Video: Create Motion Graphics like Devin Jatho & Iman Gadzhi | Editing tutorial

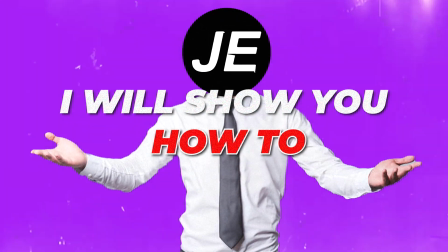0:00 Hello dear editors, in this video, I will show you how to level up your short format video editing.
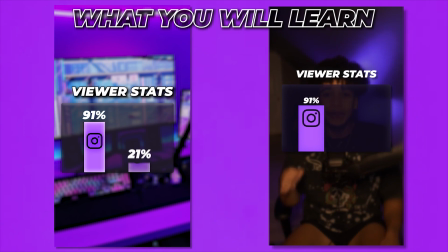0:08 For 91% of Instagram accounts and 21% on TikTok.
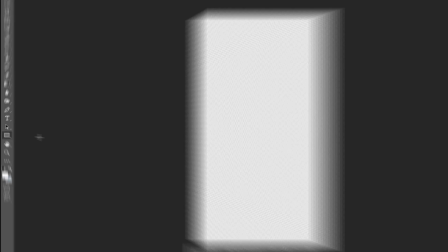0:12 Okay, so the first thing that we're doing is that we're selecting this rectangle tool and we're creating this shape.
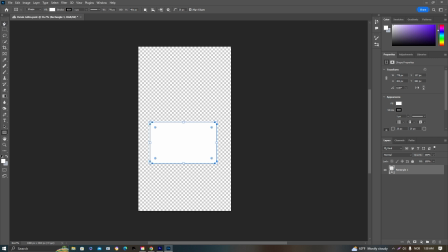0:18 We don't want the shape to be too static, so we're actually creating a bit of a roundness.
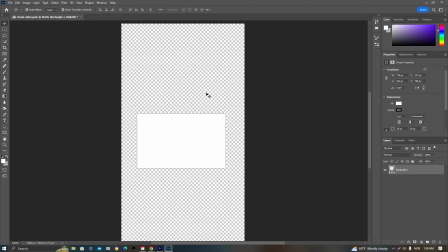0:23 We're selecting 10 pixels on the roundness. What we're doing now is that we're selecting the fill for the background.
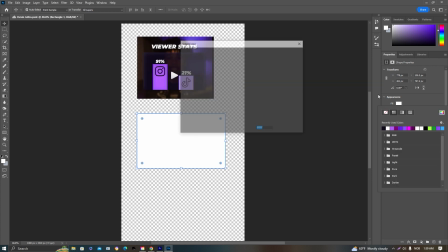0:30 We're bringing in a reference picture and then selecting the dark purple.
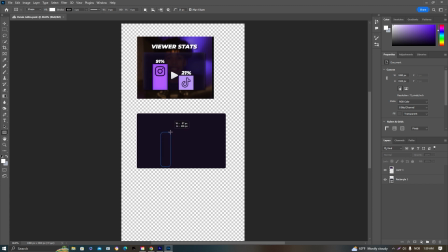0:35 We're now creating the first shape where we will be displaying the information.
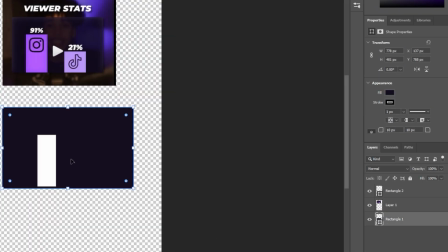0:41 We're also having zero roundness on this because we're of course going to be showing some numbers and stuff.
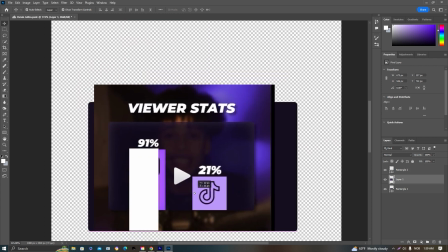0:46 So we just want it to be sort of like a graph. I'm now using this reference pictures to decide how I want the thickness and the length to be.
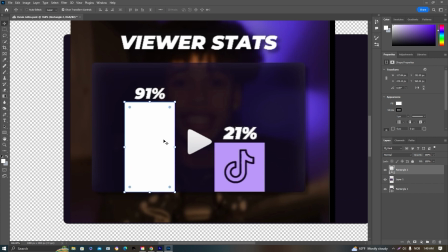0:57 So yeah, just making sure it fits perfectly. Nice, we're going to be doing some adjustments, but yeah.
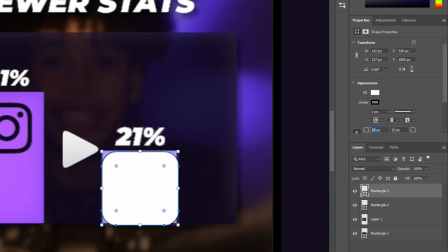1:02 I'm creating a new layer and also putting the roundness on zero for this other shape.
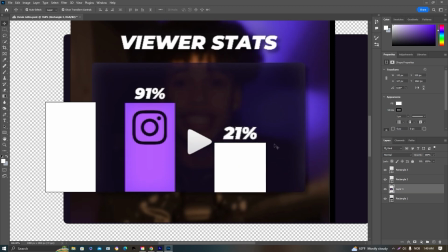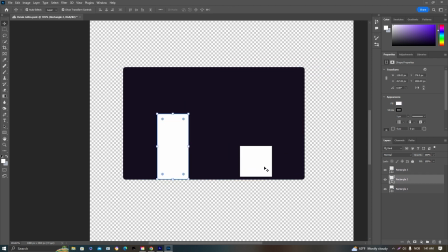1:12 As you guys can see now, we're making it a bit bigger to make it really fit our background, because that's a bit bigger than Devin and Ned.
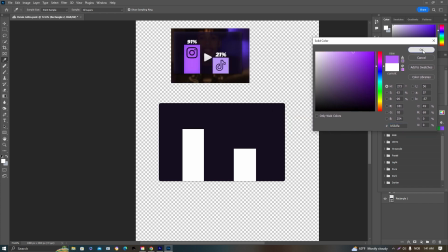1:20 And now we're selecting a lighter purple for our shape colors. So as you guys can see, we're doing that on both of those.
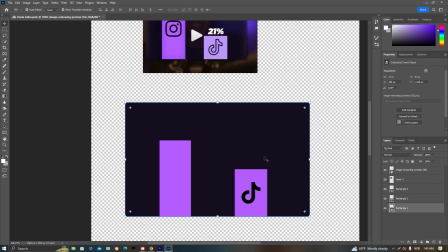1:29 And now we're bringing in the TikTok and Instagram logo. This is our just normal PNGs you can find on Google.
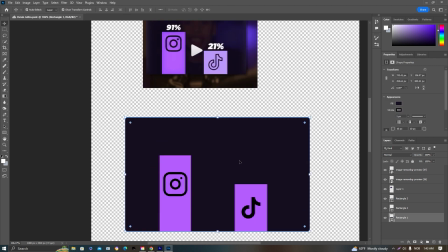1:35 And now we're selecting one of the shapes, as you guys can see, and we're going to be adding some background shadow.
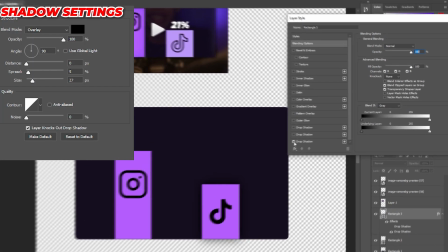1:43 So just go into blending mode and add drop shadow and inner glow.
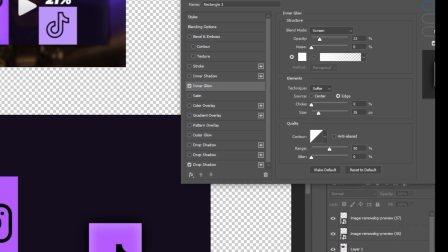1:47 Here are the settings for inner glow. I'm just playing around with the opacity to get that slight glow.
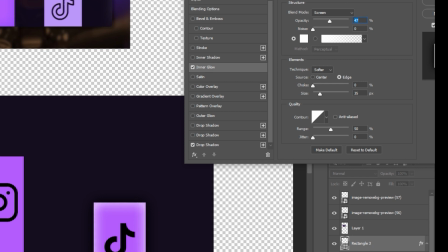1:53 We don't want it to be too dominant, but just to look the right amount. And now we're adding some inner shadow. The settings are here.
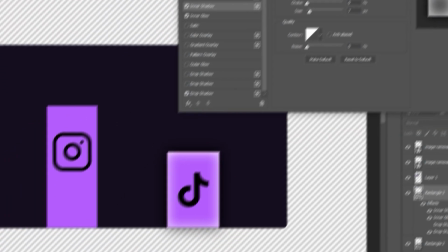2:04 What we're doing now is that we're selecting
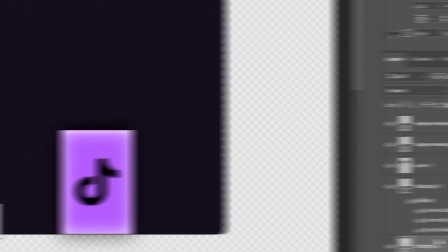2:07 copy layer style and then we're pasting it onto the other layer so we don't have to do all the work twice.
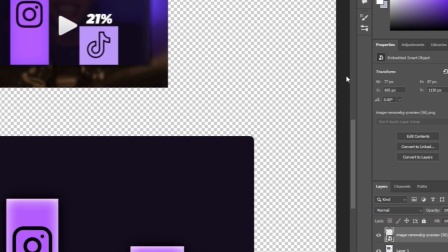2:14 We're now selecting the logos and we're adding a simple drop shadow to make it sort of blend better.
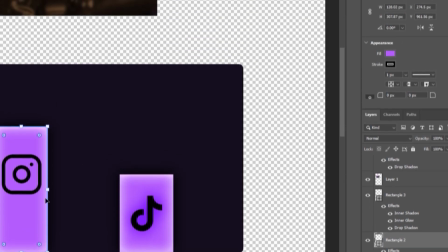2:20 We're doing this with both of them.
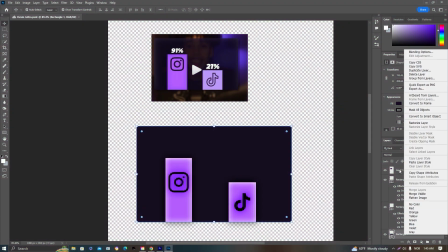2:25 Perfect. We are now selecting the background and we're making it 3D.
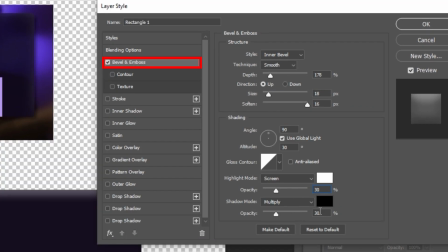2:33 So just copy the settings that I am doing. So this is what we're doing.
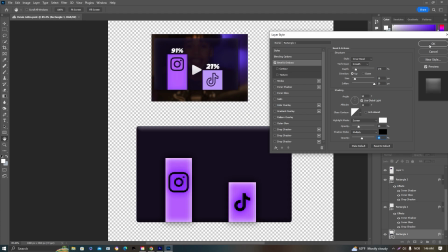2:39 And also we want to add some drop shadow so we have some more depth as well.
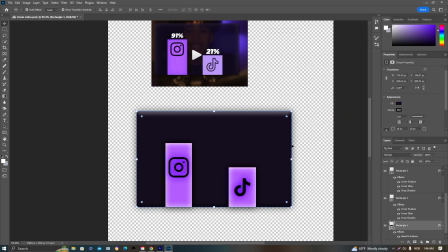2:44 And what we want to do now is that we want to group our shapes and our logos.
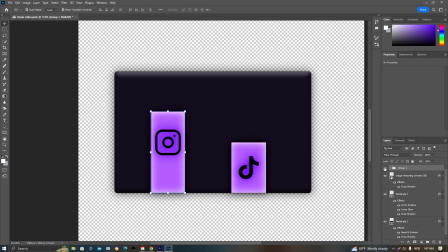2:48 So just press Ctrl G. So once those are grouped, we want to create them to smart objects.
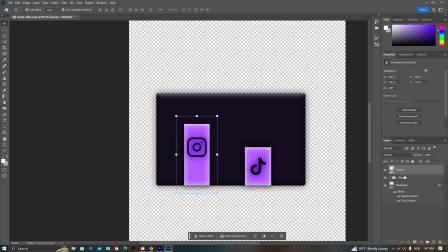2:56 So we can render them, export them together. And what we're doing now is that we're starting the exporting.
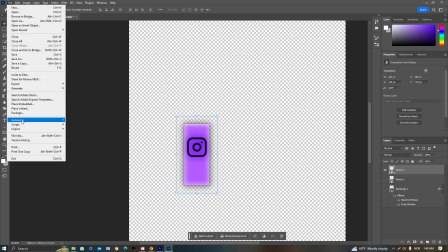3:03 We're exporting one layer at a time. And this will be so we can animate it better in Premiere Pro.
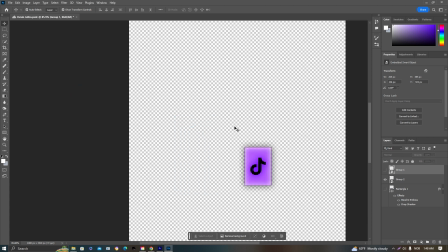3:09 So we're hiding that one and we're exporting this one. And this you will just do with all of your layers.
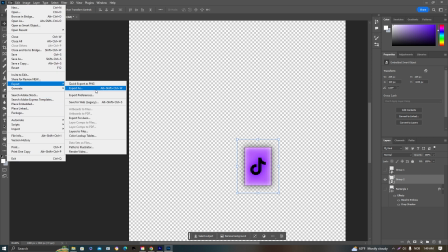3:16 So export them individually.
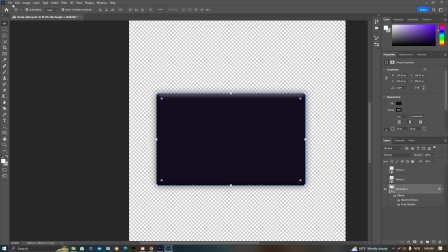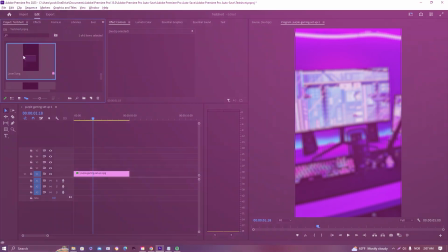3:24 Perfect. So we're inside of Premiere Pro now.
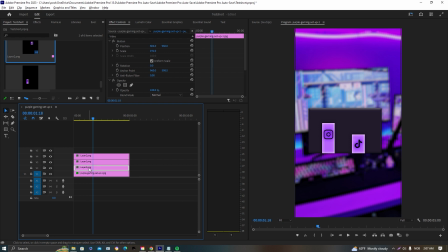3:26 Now we're just dragging all of the layers on top of each other and we're selecting the scale, making it a bit bigger so it fits our background and sort of resolution better. As you guys can see, we're just putting it a bit up.
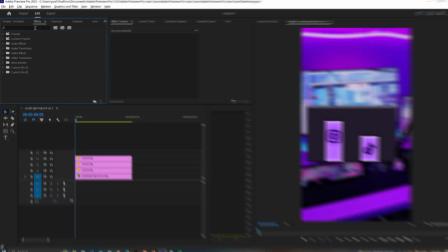3:40 Nice, perfect. And now we're adding transform. We're adding that on both of our shapes and then we're taking off the composition and putting the shutter angle on 360.
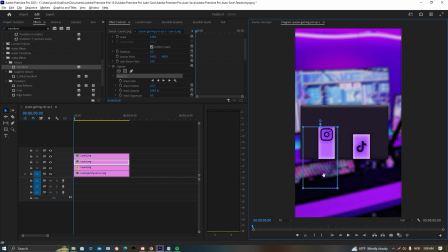3:51 This will give us a lot of motion blur. Now select the opacity tool and put that down so we only see the start of the shape.
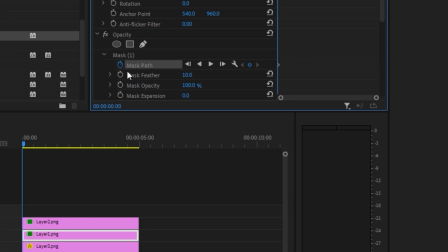4:00 Then you want to keyframe these.